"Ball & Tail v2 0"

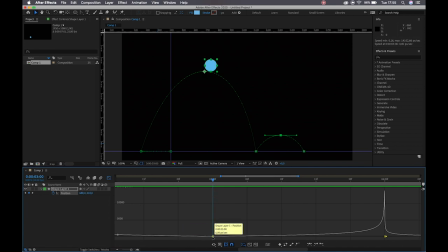8:13 And that is because at our keyframes here, where our ball is in midair, you'll see that it is resting on this little horizon line where it is currently moving at 0 pixels a second. I'm going to zoom in there, and I'm going to raise this off of that horizon line slightly.
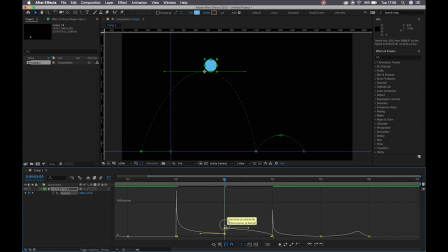8:29 Okay, it's important not to raise it too high. If I do, you'll see that it affects my curve. All right, so I want to make sure that I do lift it high enough that my ball isn't stopping in midair, but not high enough that it breaks the curve that I am creating.
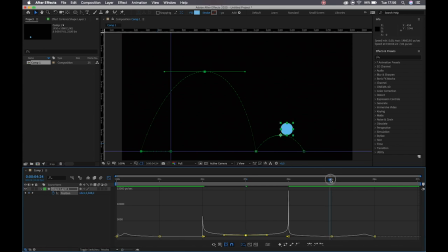8:46 All right, and it helps to have both of those keyframes sitting on top of each other. So I'll do the same when my ball is in the air for the second time. Ever so slightly pulling that off the horizon line, like so. All right, so now if I play that back,
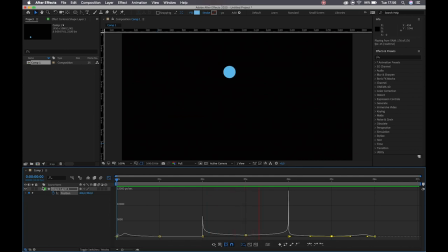9:02 we slide backwards, shoot into the air, and jump over there. All right, so the reason why it's looking so slow here is because we're not moving as far, and we have an entire 2 seconds for this ball to hit the ground.
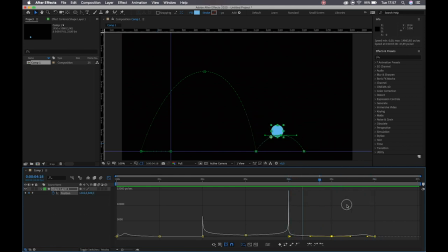9:15 So we'll be adjusting the space or the position of those keyframes in a moment. All right, cool. So at the moment, you can see that the space between all my keyframes is equidistant. All right, these first two we can leave as they are, right?
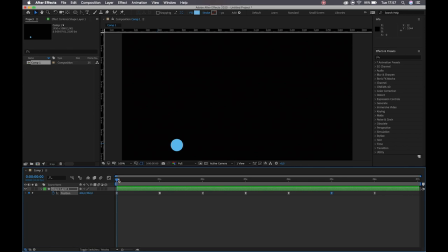9:31 That's the timing there, the speed feels quite right. When After Effects actually decides to work. 12 seconds later. Okay, cool. Boom, sliding to the side, that's great. Shooting into the air, I'm quite happy with how fast it's moving here.
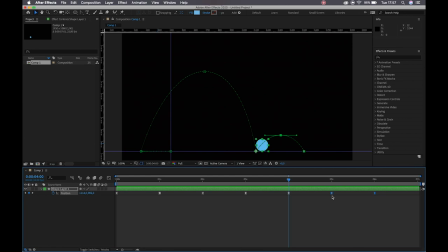9:49 And what I can do is select these two keyframes and just drag them down my timeline so that they are occurring faster. So let's see what that looks like. Boom, into the air, lands, bounces, and it's a bit too sharp here at the end, so I'll just increase the space a little bit more,
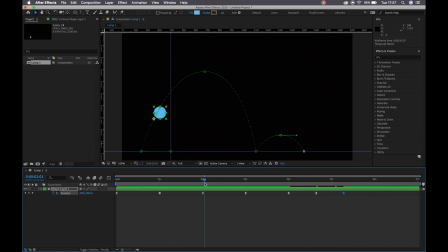10:10 providing us with a couple of more frames to ease into those positions. All right, again, this one here is hovering in the air a little bit more than I would like it to.
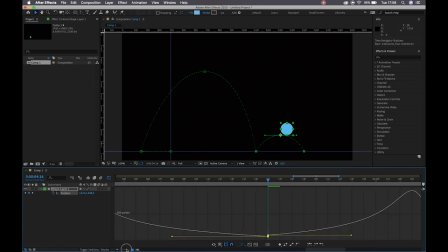10:23 So I will readjust these. And that looks a little bit better. All right, so now we've got the initial movement. Okay, the important thing to remember with the ball and tail animation is that the goal is to provide motion for our tail to react to.
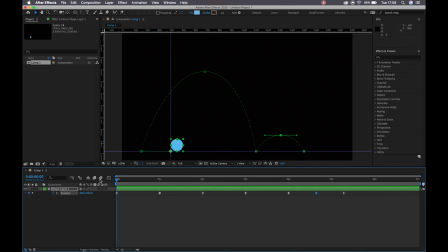10:41 All right, so even though that's the goal, our body is the driving force. We need to make sure that we get that right first before we start animating the tail. Next thing that I'm going to do is I'm going to hold down Shift and hit S, scuba, to bring up my scale values.
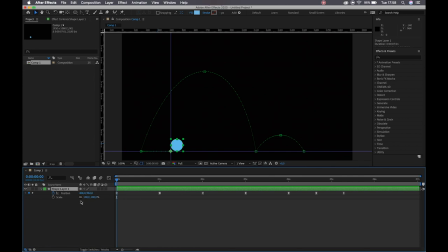10:57 We need to remember to unlink this option here by clicking on that little link icon. This allows me to adjust my scale values independent of each other. All right, so I'm going to create my first scale keyframe.
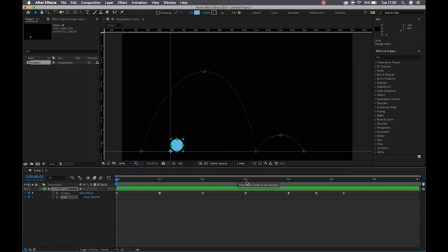11:11 And I'm going to use my position keyframes as guides for how my scale is going to be looking at any given time. All right, so moving over and sitting on top of our toggle hull keyframe here, I want my ball to be tall. So I'll just type in the value there of 80, 120.
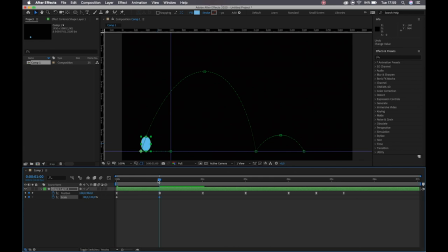11:30 All right, we remember that in order to maintain our volume, we always want to, whatever sort of value we remove from one value, we add to the other and vice versa. All right, so I've taken 20 away from my width, I've added it to my height. Now my ball has retained its volume.
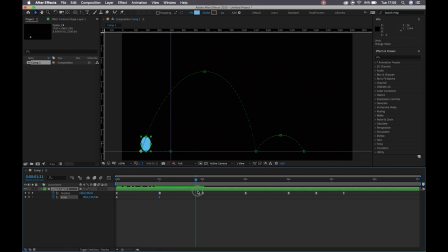11:47 It's not getting any bigger or smaller as it moves. All right, so our ball is going to then squash. All right, so I can simply then just swap these values around. So I can type in here 120 and 80.
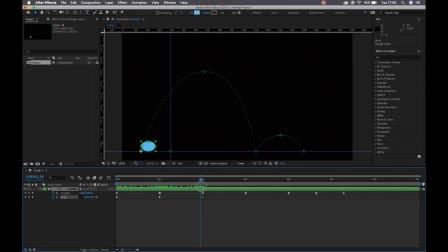12:01 And it will then, from that stretch, squash down, and our ball will then shoot into midair. All right, so I'm going to go and add the values for a perfect circle and the squash where it hits the ground, and then I'll go back and add the stretch.
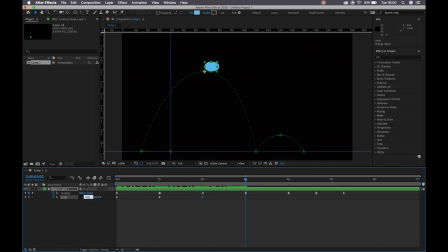12:16 So first off, when my ball's in midair, we want it to be a perfect circle again.
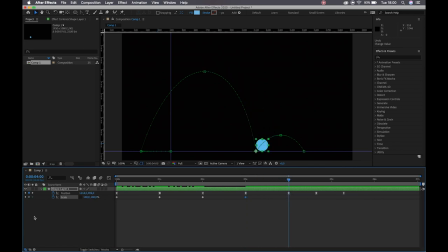12:21 All right, it then hits the ground again. Okay, so if I take a look at where my ball first squashes, 120, 80, I can click this keyframe and copy it, Command or Control C, and let's move on to where it hits the ground again, Command or Control V to paste it.
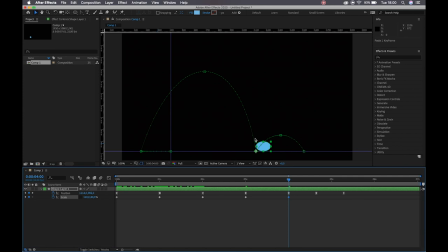12:39 Okay, now our character is not necessarily as squishy as the ball was, so we can adjust these values slightly. Let's make that 110 and 90. All right, ball in midair, 100, 100.
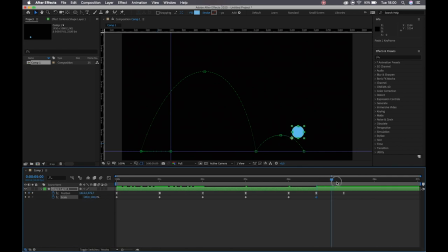12:56 All right, and then we hit the ground again. Okay, so again, we can copy paste the keyframe where our ball has been squashed, and we can decrease the value. So let's make that 105 and 95 for that squash. Okay, then I'm going to move slightly down my timeline and apply a stretch.
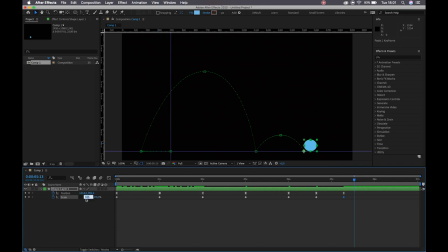13:16 So we can swap these two values here. Let's make that 95, 105. And then finally, we can come to a perfect circle, 100, 100.
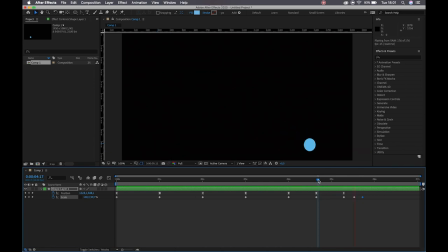13:28 All right, so the reason why we add this little bop at the end is to allow our character to come to rest, sell the idea that it hasn't died in midair. Okay, so that's looking pretty solid for now. We can now apply easing. Okay, so we're not going to have a toggle hold for our scale.
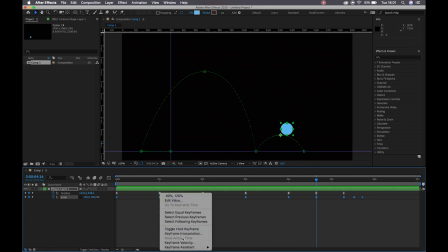13:46 I can select all of them, hit F9, or again, right click, keyframe assistant, easy ease, and let's dive into the graph editor.
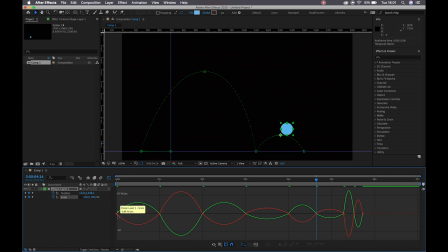13:55 All right, so our graph editor looks slightly more scary. That's only because we are working with two different values at once. We've got our Y value and our X value, okay? So starting off, we see that our ball is moving off quite quickly and then easing into that position.
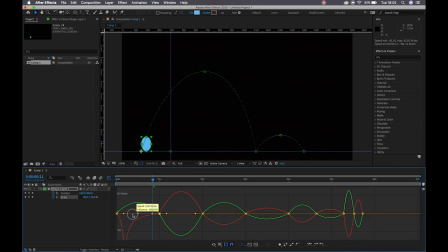14:12 So if we mimic that in our graph editor for scale, we have a nice fluid motion that sells the idea of the scale taking place at the same time as the position.
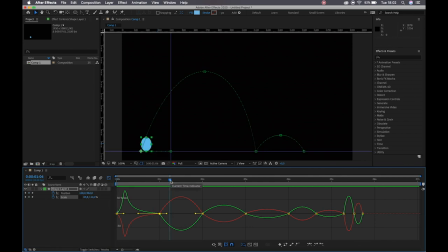14:33 Okay, boom. Cool. Now I want my ball to squash down just before he leaves the ground. Okay, which means that I'm going to push these handles to the right. Okay, so for those of us who have maybe forgotten,
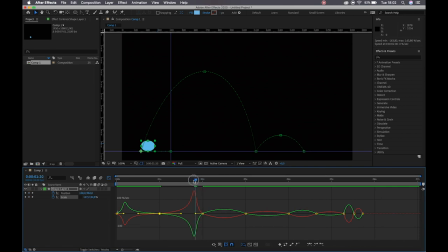14:49 the peaks in our graph editor are where all or essentially most of our motion is taking place. So this is the fastest point, and this is easing into that. All right, so here I get to solve the idea of slowly getting ready and then jumping into the air.
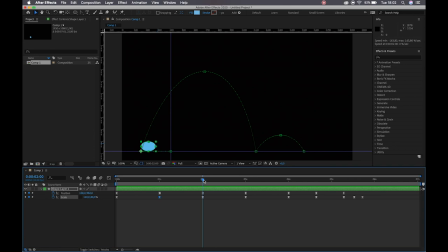15:05 Okay, so here's where I get to go back, and I'm going to now apply some stretch keyframes. All right, so we know then that my ball is squashing down, jumping into the air, and coming to a perfect circle. All right, we are leaving the ground very quickly, so that's where most of our velocity is.
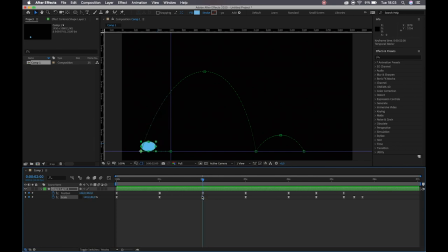15:23 So I'm going to hover over these keyframes here, and I'll move down the timeline. 1, 2, 3, 4, let's make it 5, let's make it 6, nice round number. All right, and I can then simply copy this initial scale keyframe and then swap the values around.
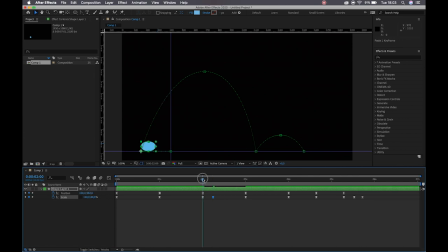15:42 So I'll make that 80, 120. All right, so now we are transitioning from the squash to the stretch to the perfect circle. All right, moving further down the line, we're moving off nice and slow. We're starting to hit our velocity as we reach the end here.
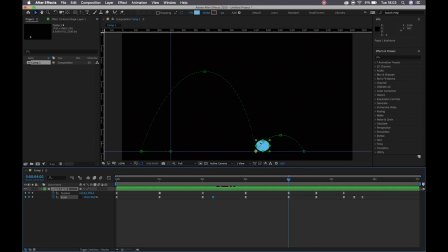15:59 So let's keep it nice and symmetrical. I'll hover over the point where I've squashed and move backwards by 6 frames. 1, 2, 3, 4, 5, 6. All right, for those of you who don't necessarily want to drag your time indicator back and forth, there are some shortcuts.
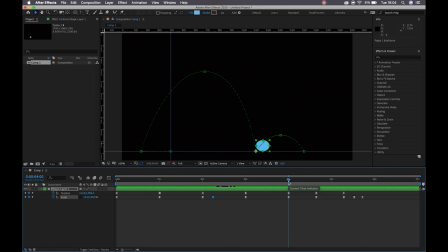16:16 If you're working on a Windows or a machine that has a keyboard with the page up and page down keys, that will move you back and forth up and down your timeline.